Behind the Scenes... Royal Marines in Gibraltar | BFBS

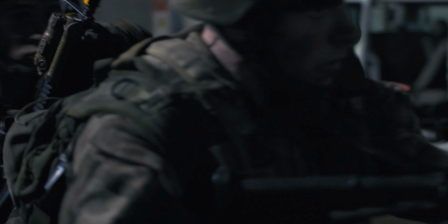[4:38] You can kind of work out what the next stage will be, but the tactics these guys are using, are completely unpredictable.
So we had to use the night vision camera quite a lot in the tunnels. But even it couldn't cope with how dark it got.
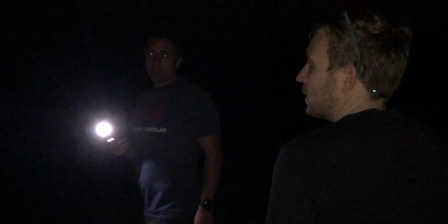[4:50]
No. Some of those tunnel sections, there's just no ambient light, and once you go in there, that was it. It was just, I mean, we've probably got some footage of that night vision trying and failing to see anything.
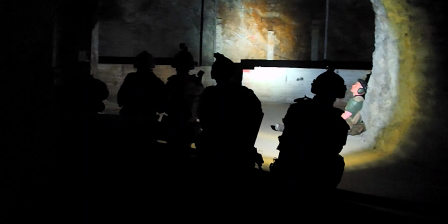[5:01]
Yeah, so the way kind of night vision works is it does rely on ambient light of some sort. Like moonlight or stars. And if you don't have that, you need to rely on IR lights.
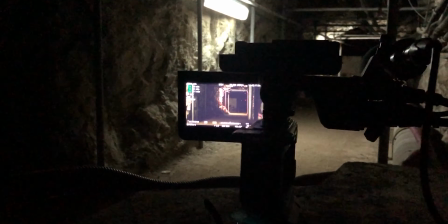[5:13]
The trouble is with IR lights is that, you know, they the enemy can see it effectively, so we'd be lighting up the Marines, we couldn't use that.
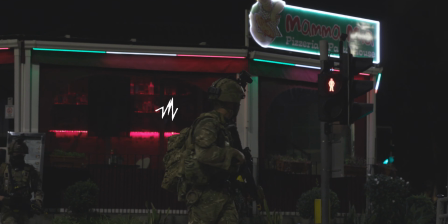[5:25]
This sequence is my favourite stuff that we filmed, was just seeing the Commandos walking through
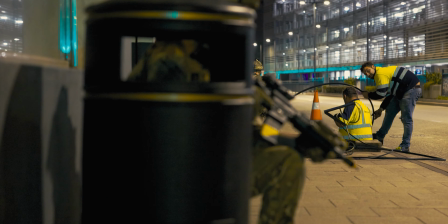[5:31]
a town that's open, hasn't been shut. That for me was my favourite bit.
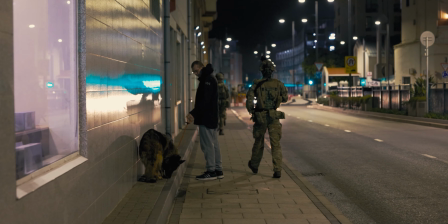[5:36]
We knew that because we couldn't move around, because we're at the back, we'd want one of us to be at the top so we can see the front, so we can see them coming up through town.
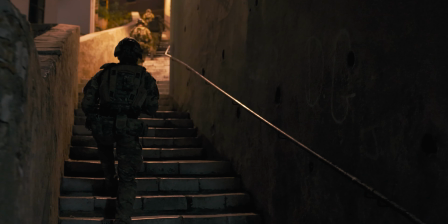[5:46]
So we did a recce of it.
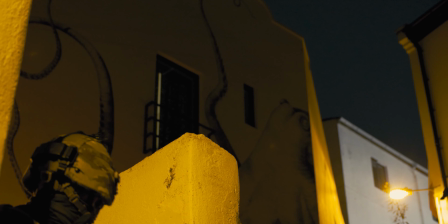[5:48]
We chose some of the points we wanted to film, like there's this amazing octopus painted on the wall that was worth being one of the static locations. And then we just divided ourselves up. So I had the Canon R5 on a gimbal and I was following,
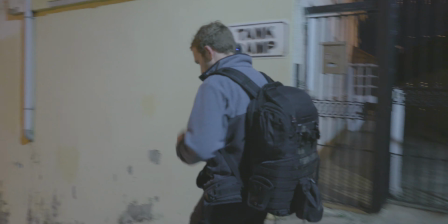[6:05]
but I couldn't get that close, and you couldn't really get ahead of people because by the time you've ran ahead for that one shot,
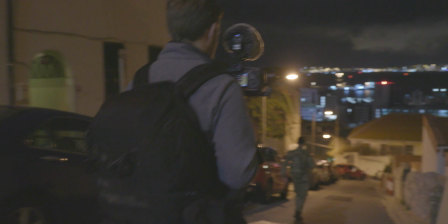[6:11]
you've made a hell of a racket, and like, it's not helping them be tactical, and all you get is like a 2-second shot.
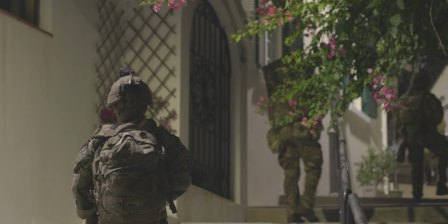[6:19]
So I was just at the back the whole time, trying to get whatever shots I could. And I thought I had the hard job. We talked about it beforehand, that there's a bit of ascent, you're going to be walking up.
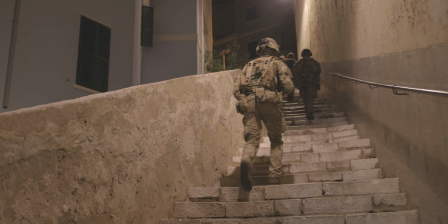[6:31]
I thought they're going to be going quick, and this is going to be hard work. And it was still pretty warm, even though it was quite late in the year.
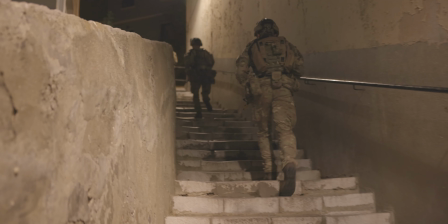[6:38]
But it turned out you had the much worse job, which we thought was just going to be like, all you do is sit at the top and wait. So I knew where Simon was the whole time for this sequence, because we'd shared each other's locations on WhatsApp, live locations.
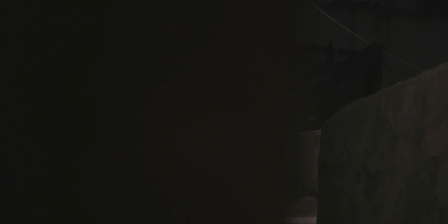[6:54]
Oh, yeah. We had found 2 kind of like predetermined locations where I was going to get 2 shots of them walking up the hill.
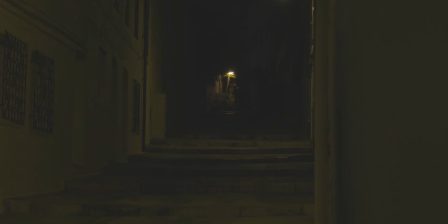[7:02]
And where I am on WhatsApp, actually, the point man's quite a bit further ahead, because I'm right at the back. I didn't really consider that first, so I made it down to the location, and the guys came out in the dark along the street probably about a minute later.
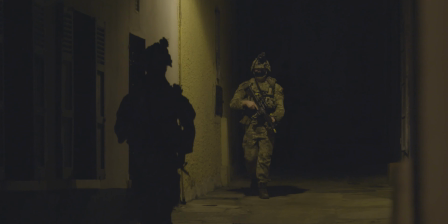[7:21]
I obviously can't hang around for long because I've got to go and get the next shot, and then I've got another 1 minute sprint up the other stairway without them seeing me. Okay, so I did make it up the hill in the end with the Marines. They got to the tunnel entrance. They went in, and Matt was already in there waiting with the night vision camera, so he's in there getting some action there. From my point of view, climbing up all those steps uphill with the camera, quite difficult to get the shots you want when you are dripping with sweat.
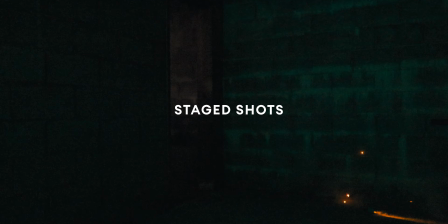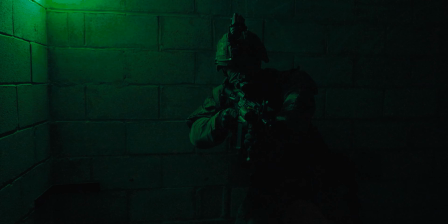[8:01]
So this is our last day of filming, and just going to quickly show you the setup we've got, the lighting setup.
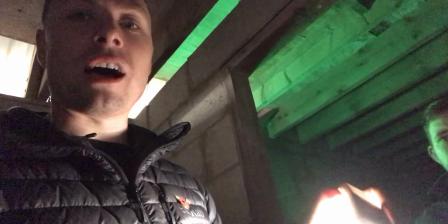[8:07]
So we're using these MC RGB lights. So this is obviously simulating a faulty bulb.
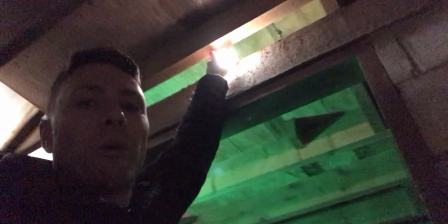[8:16]
So we just pop that on top of a doorway,
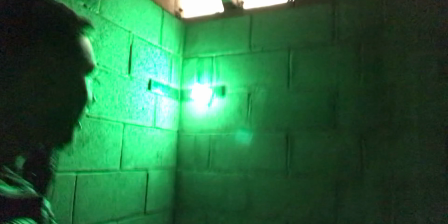[8:19]
and then moving into the next room of the shoot, we've got another MC light, just giving that green.
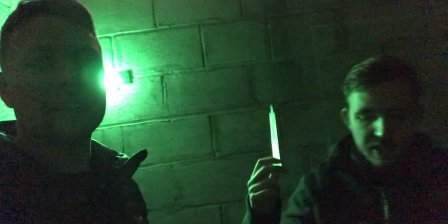[8:25]
And what this is going to do, Simulating one of these, but a bit more light than what this gives off.
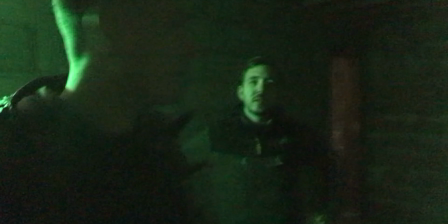[8:30]
Exactly. So the scene we're kind of working with is the guys will assault this room that we're in from the corner,
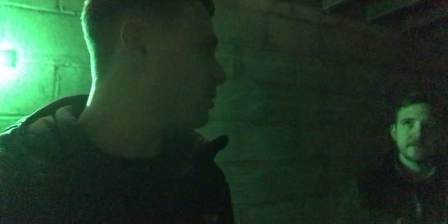[8:39]
throw in some flashbangs,
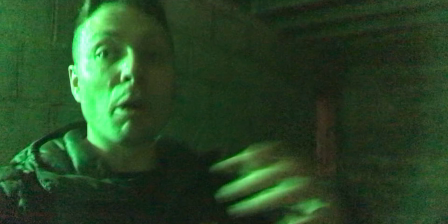[8:40]
and then the plan is to use the smoke from those flashbangs to kind of fill the room with nice lighting.